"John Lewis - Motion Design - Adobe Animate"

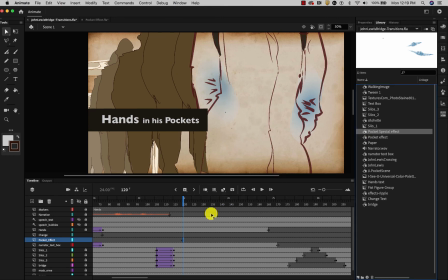And I can drag that effect onto the stage there. Get it oriented. And let's see how that looks.
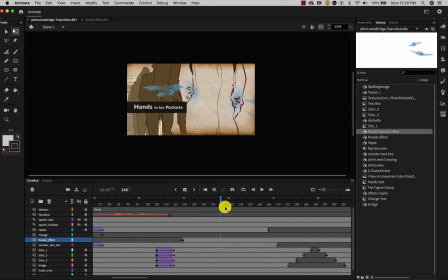I don't like this framing. I wish that more of these effects were showing.
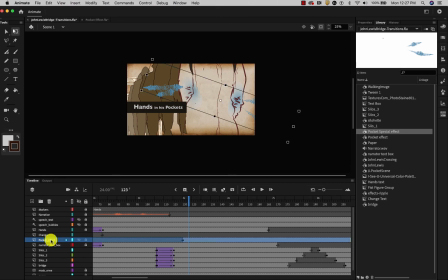So I'm going to lock all the layers except for the pocket effect and these silhouettes, and select all, move them all over a bit. Let's see how that looks.
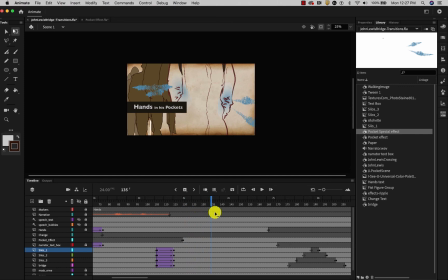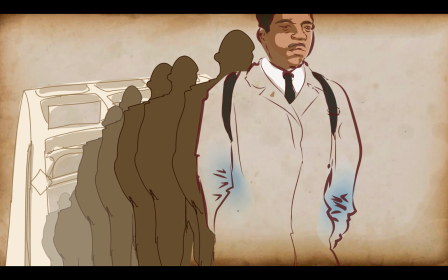I've added a little bit of sound, and this is the final animated segment.
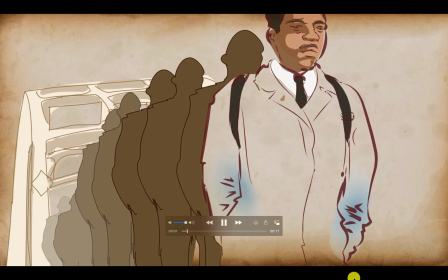Let me play that for you.
He led that march over the bridge, hands in his pockets.
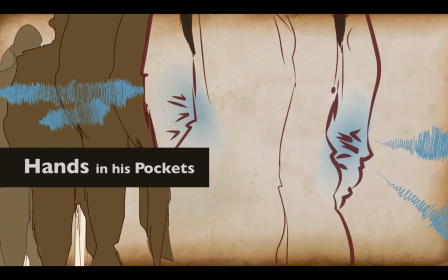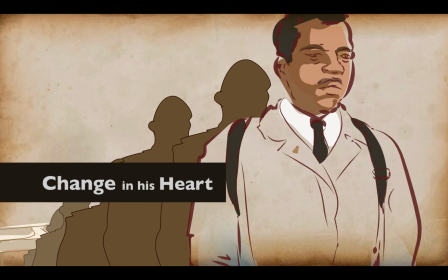Change in his heart.
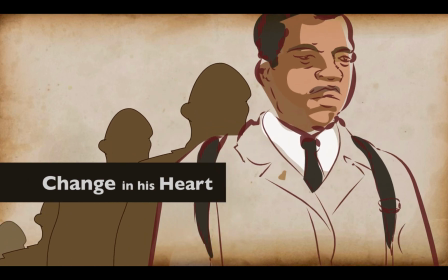Now you can hear that the metronome was left in a couple of those audio segments.
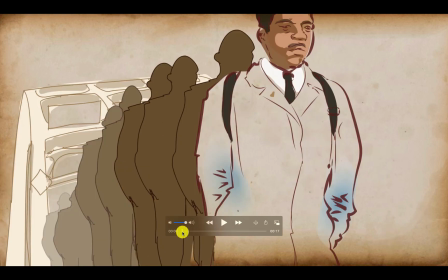All right, I'd like to review how I managed the focal points as we move through this very short segment.
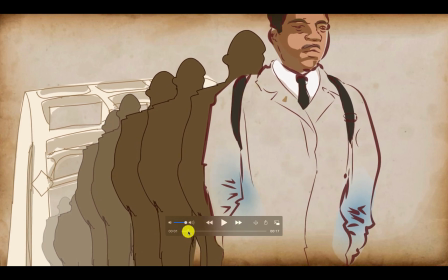We start out with this slow camera truck into John Lewis leading
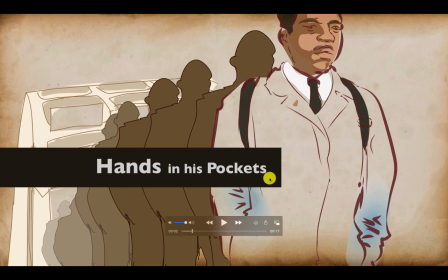the protesters, and then that tends to bring the focal point, I think, around the center. So then I bring the text in right there where I'm already looking.
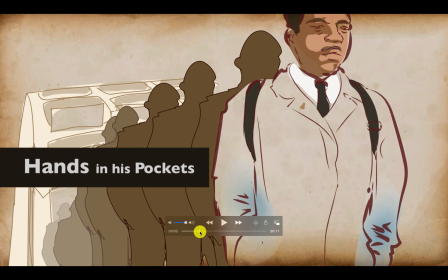And then as the text moves to the left, it will move the viewer's eye over in that direction.
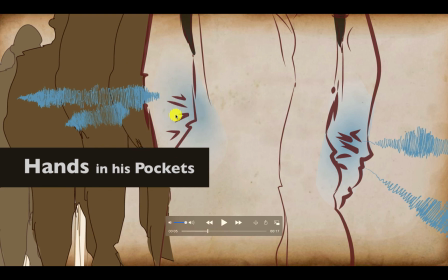And then I bring this special effect right there where we're already looking. And as these animate and spread out, we can start to move our eyes over to here.
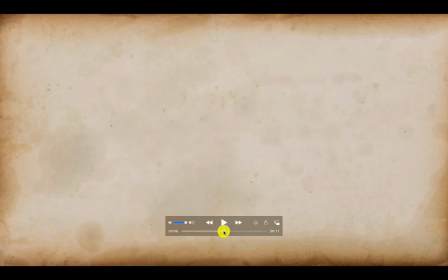Then I eliminate everything, and then I start over.
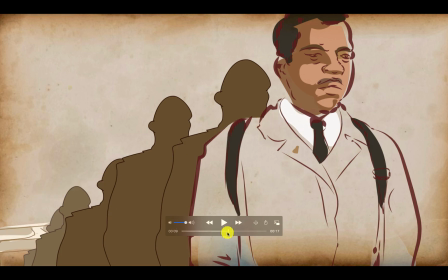This brings my eye back to the left, how these things build out.
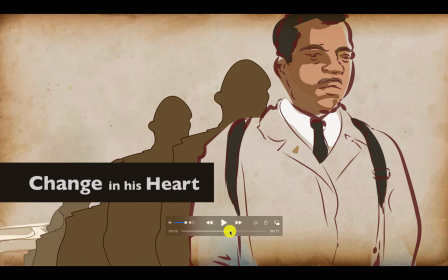And then I bring this text in from the left over to the right, where I then
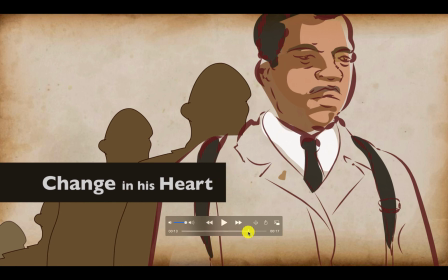can transition to this focal point, which is John Lewis's face. That is the end of the demo for today. Thanks for watching.